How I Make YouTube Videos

Welcome back to Alberta Bound. Today I'd like to share with you my process of making a YouTube video. This will be a basic overview of the hardware, software, and how my videos all come together. So let's start off with the hardware.
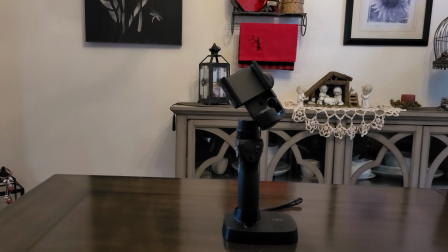[0:36]
When I first started this YouTube channel, I used the original DJI Osmo Mobile for the first 10 videos.
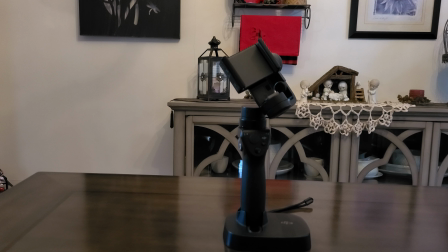[0:43]
Now there's a version 5 of this gimbal, but the old gimbal still helped me take some steady shots.
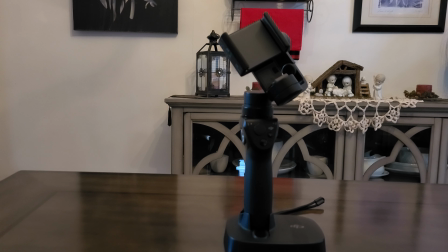[0:48]
I paired this gimbal with my Samsung Galaxy S20 Plus. Here's the other gear I use.
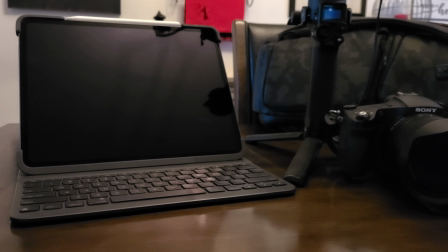[0:53]
I edit, post, and do all my website on a 12.9-inch iPad Pro 2018, along with a Logitech keyboard.
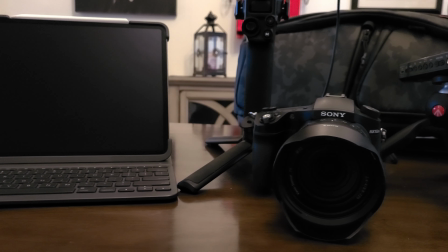[1:00]
I now film with a Sony RX10 Mark IV attached to the DJI RSC2 gimbal for more control and buttery smooth shots.
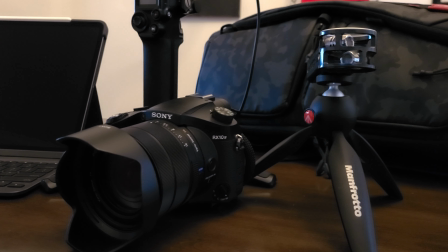[1:08]
I currently use a Zoom H1 to record my voiceovers, and all of this fits nicely into my PGY Tech 1Mo Camo backpack.
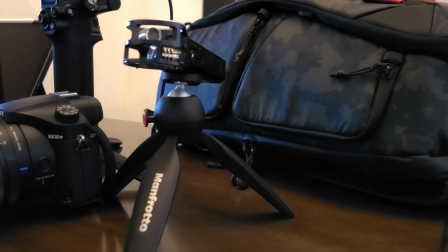[1:17]
I also have a couple of tripods, pop filter, and other small accessories to round out my gear.
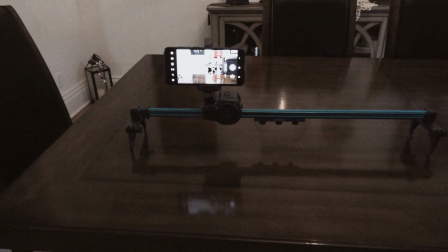[1:25]
Finally, I do have a slider, but I've not used it much, since the gimbal can often mimic these movements.
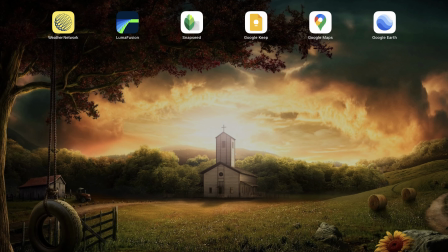[1:30]
As far as software goes, here are the apps I use. I use Google Earth, Google Maps, and the Weather Network app for scouting locations, Lumo Fusion for video editing, Google Keep for writing my voiceovers, and Snapseed for thumbnails.
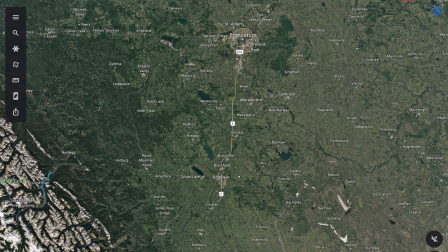[1:44]
So let's start with Google Earth. When I'm looking for a location to visit, I'll open up Google Earth and turn on the Photos option.
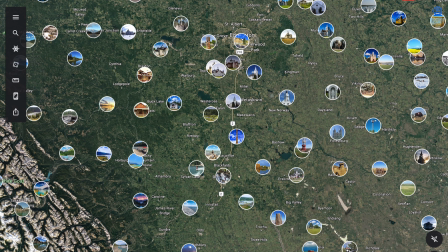[1:50]
This allows me to look at various photos people have taken when visiting these areas of Alberta.
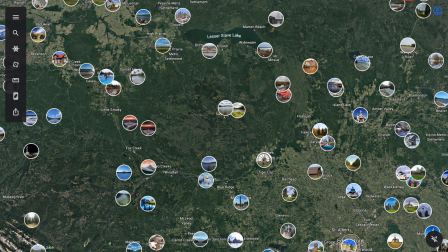[1:55]
Once I find something interesting in a place I think I would like to visit, I head over to the Weather Network app.
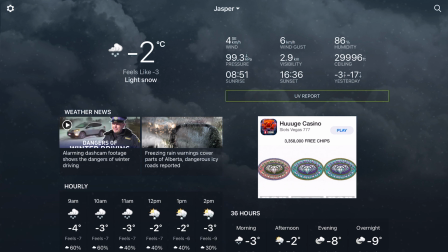[2:03]
Here I'll check the forecast for any bad weather. I try to shoot all my videos with sunshine and beautiful skies.
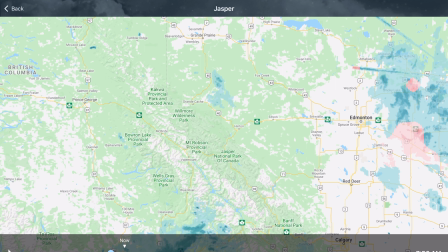[2:11]
I'll check out the radar map for cloud coverage and any incoming precipitation.
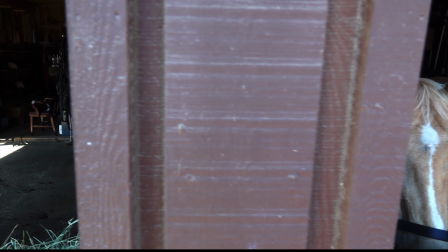[2:17]
When I go out to shoot a video, I try to shoot the majority in 120 frames per second.
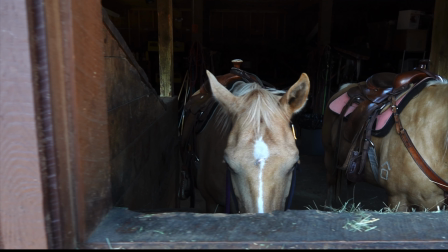[2:23]
This slow-mo look matches well with voiceover, and more importantly, it provides a great cinematic look to the videos.
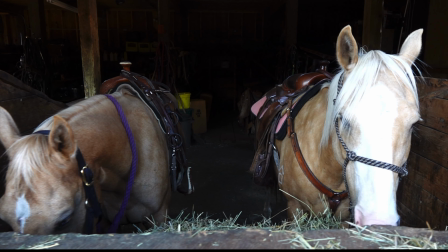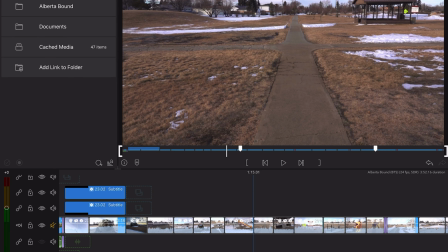[2:35]
Once I have all the footage I need, I'll dump it into the iPad and start working in Lumo Fusion.
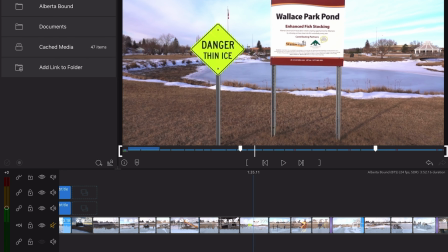[2:40]
I'll try to arrange clips to tell a story of what the visitors can expect when visiting these locations in Alberta.
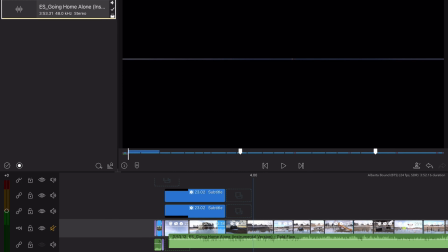[2:48]
Next, I choose the music that will closely match the timeline. I get this music from Epidemic Sound and will do some minor edits to match everything together.
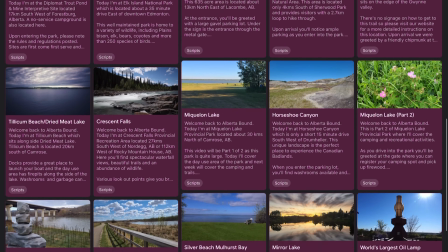[3:01]
I'll go into Google Keep and start writing a script to match the video clips. Google Keep provides a great place to keep everything organized.
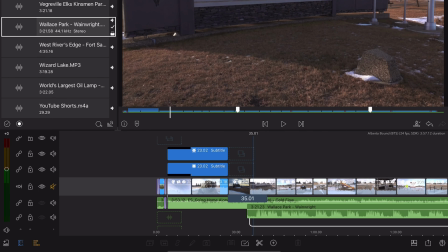[3:12]
Finally, I'll read the script into my Zoom H1 recorder with a pop filter and then drop down the voiceover into the timeline.
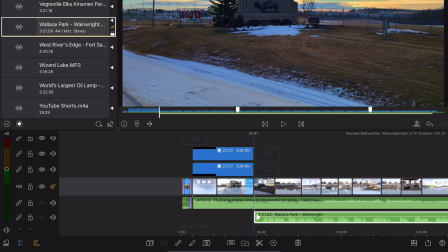[3:18]
I splice out any bad recordings and match the voice to the clips. The last step is simply exporting and uploading the video to YouTube.
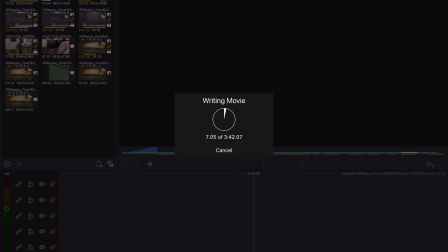[3:31]
And that's my entire process I use for YouTube videos. I hope you may have found this interesting or useful. Until next time, thanks for watching and explore more.